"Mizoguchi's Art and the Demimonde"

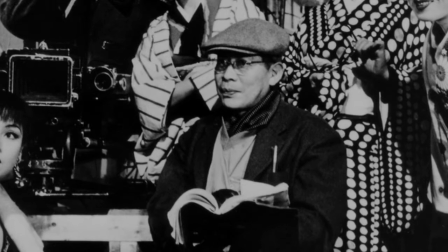There were stormy scenes. One night, she came at him with a razor, slashing his back deeply enough to put him in the hospital, and worse, in the newspapers.
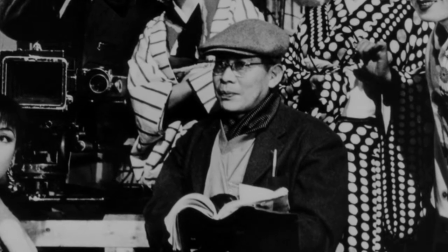This cost him his job. When, much later, his assistant Uchikawa noticed his scars at the public baths,
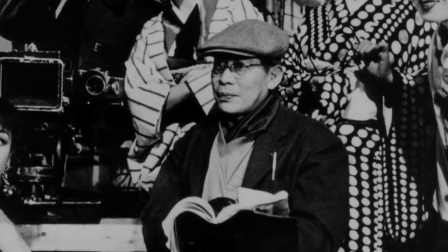Mizoguchi told him, "You can't understand women unless you've got something like this to show."
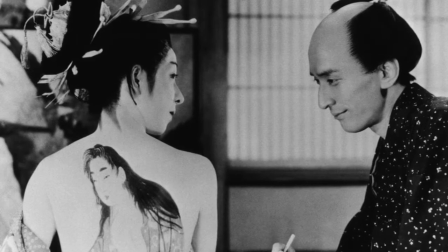He surely had those scars in mind during the scene in which Udamaro draws a cartoon on
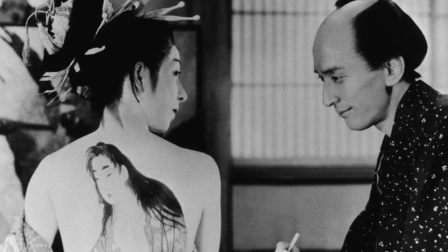the flesh of a woman so the tattooer could cut into her back to make her permanently beautiful.
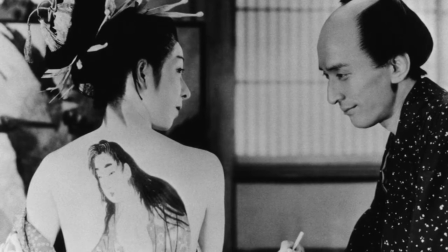Udamaro expected to be scorned by elite painters and patrons for this stunt,
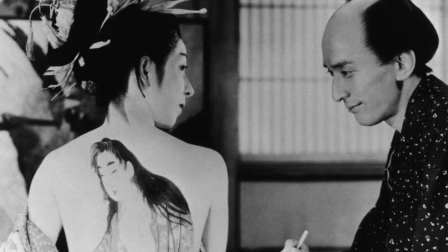but he said that his was a living art, something that could be achieved best on flesh and through pain.
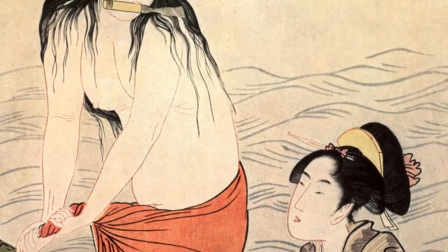Both Udamaro and Mizoguchi took outrageous measures so their art would be as alive as the women who modeled for them, these tragic women they knew from the pleasure quarters.
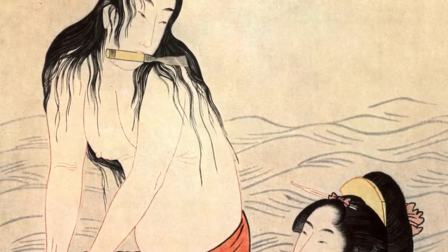Where Udamaro had his tea house beauties, Mizoguchi took up with a dance hall girl, the wife of a small-time gangster it turned out.
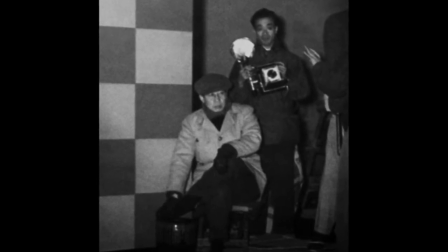He needed permission from a mob boss to arrange the divorce that allowed Chieko to marry him, and a melodramatic marriage it would be,
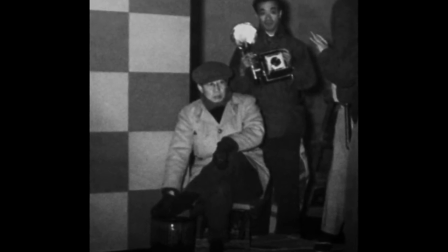with Chieko carted off to the asylum in 1941, where she spent the rest of her life in mental care.
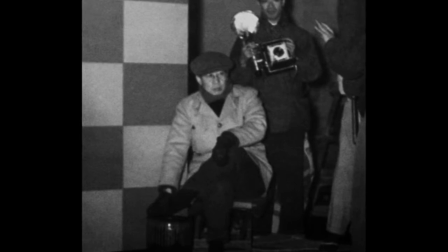So when he made Udamaro and His Five Women and The Life of Oharu, Mizoguchi could scarcely hide his guilt over profiting artistically from such female pain. He said as much in a famous tearful visit that he made to a hospital for syphilitic prostitutes.
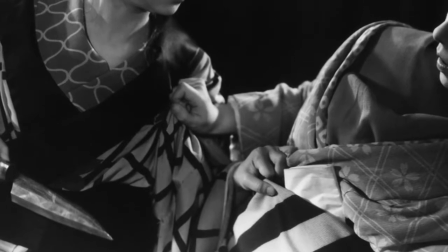The film couldn't be more explicit about the economy of sexuality.
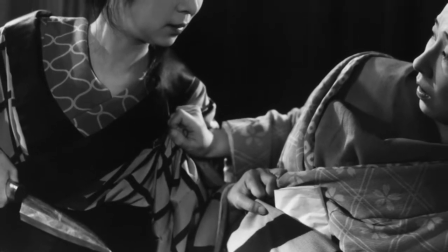It concludes with a terrible love murder and suicide, which the perpetrator, Okita,
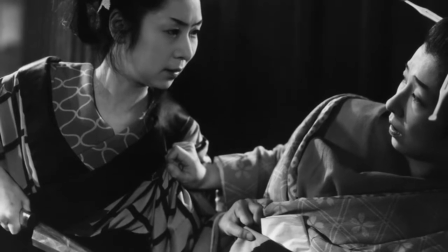the model played by Tanaka Kinyo, says she committed because she was following the lessons apparent in Udamaro's fervent pictures.
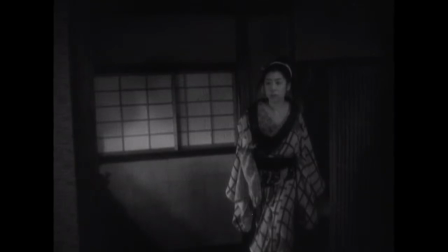We see Okita, disheveled and unhinged, enter Udamaro's studio, where she gradually confesses to the double murder.
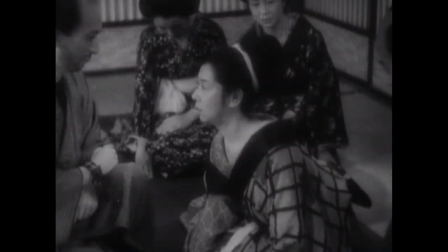Nearly 5 minutes pass with but a cut. The camera delicately tracks and pans to keep Okita centered and to fill the rest of the frame with what matters to her.
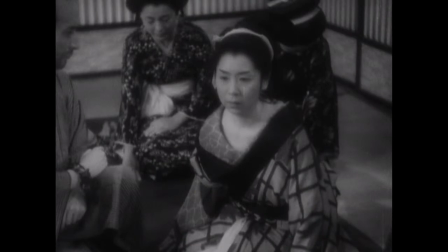At first, it takes in Udamaro, silent on the screen left.
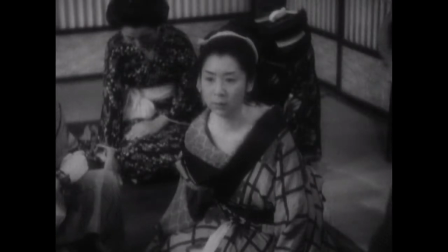But as her account of the incident develops, a track-in eliminates him completely from the picture, leaving her alone on screen with her female colleagues in the background.
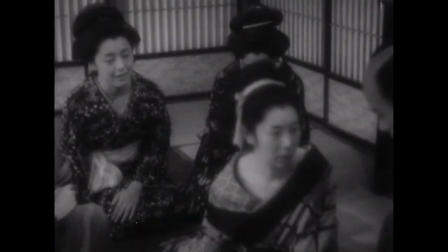In this intimate company, one of the women, Yukie, the daughter of an aristocratic painter, can't help but blurt out, "For the first time, I feel like I know the path a woman should take."
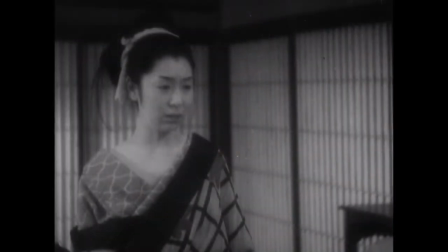She and the other women rush out when Okita rises and with determination walks toward her certain death, leaving Mizoguchi's camera alone with the pathetic Udamaro.
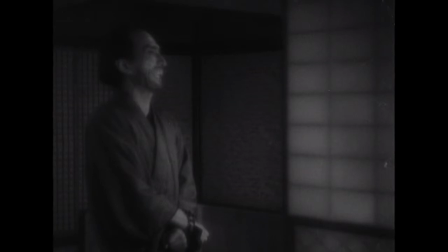His women have vanished. Theirs is a shared hell from which he is cut off except by imaginative projection.
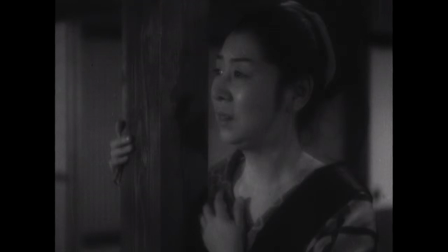Yet Okita swears it was his male imagination that brought on her terrible actions, for she confessed with real pride to having taken love beyond all limits, just the way Udamaro's devotion to his art was limitless. She learned about life from his paintings and prints.
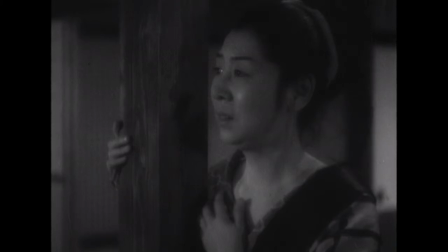With an ethereal look on her face, she tells him, "Please take care of Okita in your drawings," and then she passes beyond the camera.
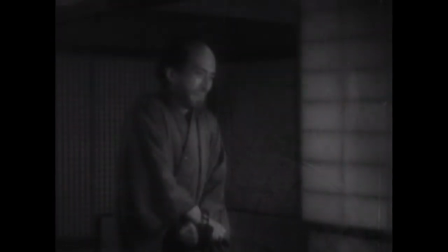Mizoguchi's tracking camera leaves her at the threshold. It spins back to find Udamaro quivering with emotion as he watches her go off to her death. He is overcome with the need to render the scene on paper, yet his hands are shackled in punishment for having offended the daimyo. I want to draw so much," he cries out pathetically.
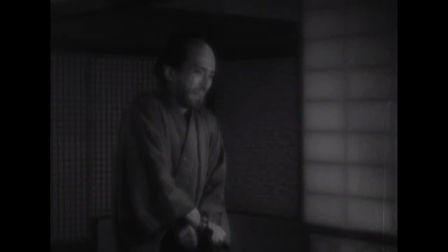The scene restates, in its frightful consequences, the film's insistence on the equivalence of popular art and passionate life, by having life imitate the excesses of art.
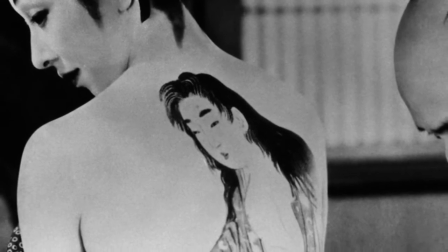After all, the woman whom Okita stabbed has become famous and alluring thanks to Udamaro's tattoo designed in her flesh,
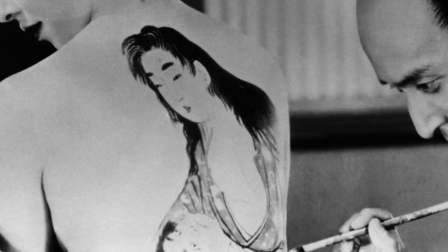and it was the art on her flesh that seduced Okita's lover, provoking Okita's revenge. All three die an artistic death, we would say.
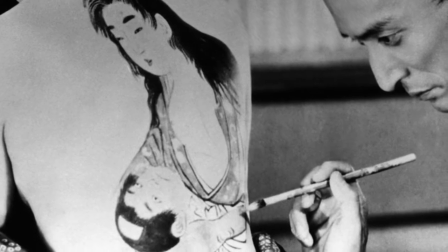Art instigates the passions of life, which it then sets about expressing. This mounts up the spiral of the erotic imagination.
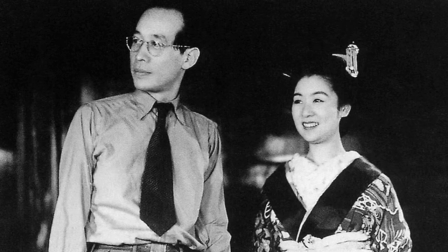Yoda Yoshikata claims he was consciously painting Mizoguchi's portrait while scripting Udamaro, yet he was unsatisfied with the script.
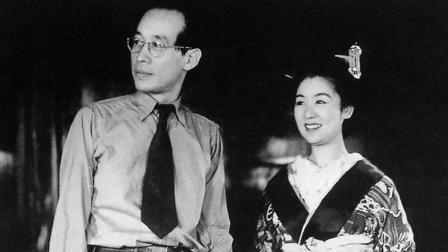They hadn't reached what they were after. They hadn't lifted themselves quite to Udamaro's level.
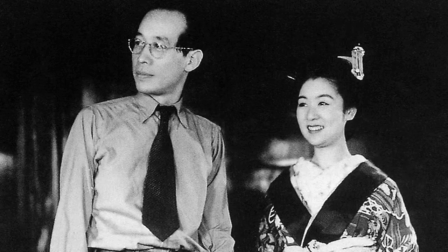It was right after its premiere that Mizoguchi suggested they turn to Saikaku so as to go deeper in the same vein.
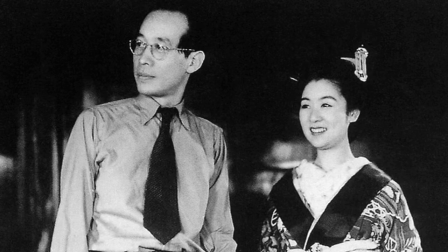5 years and 6 films would intervene, but they never wavered in their resolve to move from Udamaro to Saikaku.